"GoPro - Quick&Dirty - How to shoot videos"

Klar hat sich technisch in den letzten Jahrzehnten einiges getan, aber die Grundregeln für die Erstellung eines ansehnlichen Films haben sich eigentlich nicht geändert.
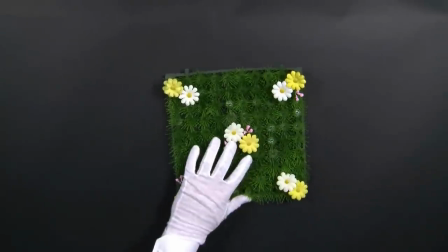(0:22)
Um eine Situation aufzulösen, gibt es die Five-Shot-Regel mit folgenden Einstellungen.
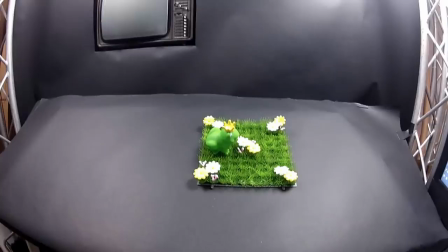(0:29)
Was, wer, wo, über die Schulter und wenn möglich der Wow-Shot.
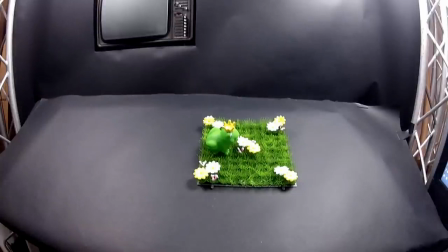(0:34)
Jede ruhige Einstellung 10 Sekunden halten, das reicht, spart nämlich Zeit, Akku und Speicherplatz.
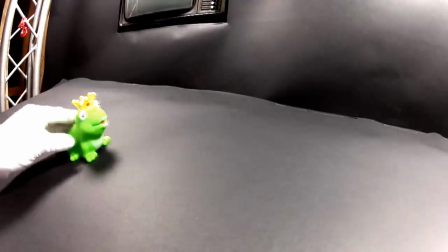(0:41)
Ganz wichtig, die Bewegung sollte vor der Kamera sein.
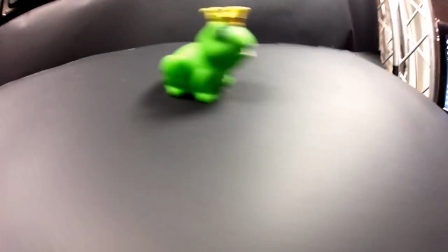(0:45)
Endlose Achterbahnfahrten sind weder schön zum Ansehen, noch kann man daraus vernünftig etwas schneiden.
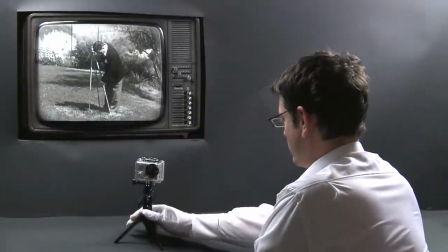(0:51)
Deshalb immer ein Stativ verwenden, egal ob Knie, Tisch, Straßenlaterne oder Boden.
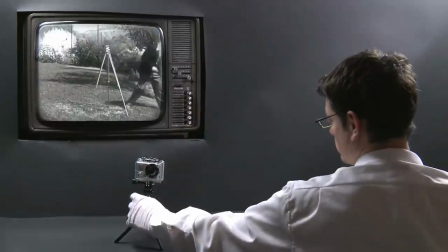(0:56)
Alles, was die Kamera stabilisiert, ist erlaubt. Auch gutes Licht ist wichtig.
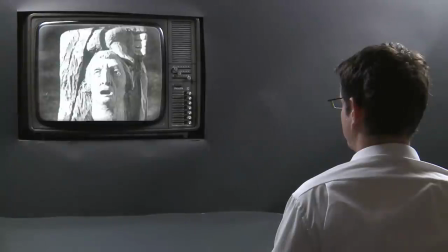(1:02)
Deshalb sollte darauf geachtet werden, dass die Sonne nicht vor, sondern hinter der Kamera ist.
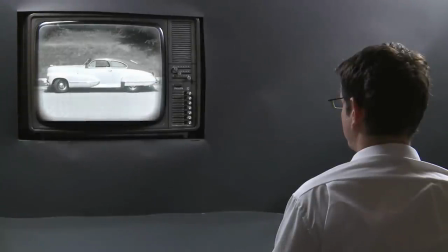(1:07)
Ebenso sollte ein Fenster nach draußen immer im Rücken der Kamerafrau oder des Kameramanns sein.
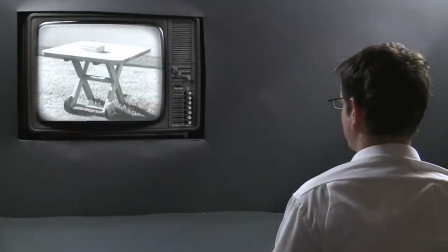(1:13)
Und mit dem richtigen Winkel und der Sonne im Rücken entsteht Tiefe. Zusammengefasst schlagen die Cutter Herzen schneller.
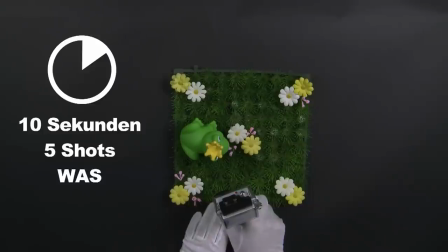(1:21)
Bei 10-sekündigen Five Shots bestehend aus was, wer, wo, über der Schulter und dem Wow Shot,
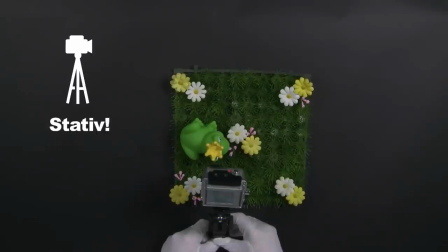(1:27)
das natürlich alles am Stativ, mit der Sonne im Rücken und vor allem Akku.
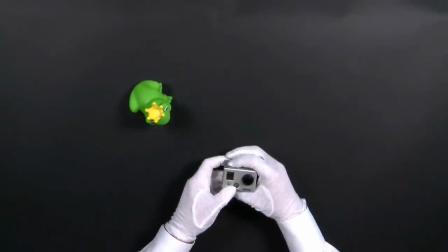(1:33)
Und ob es passt, sieht man zum Glück sofort am Bildschirm oder später am Computer.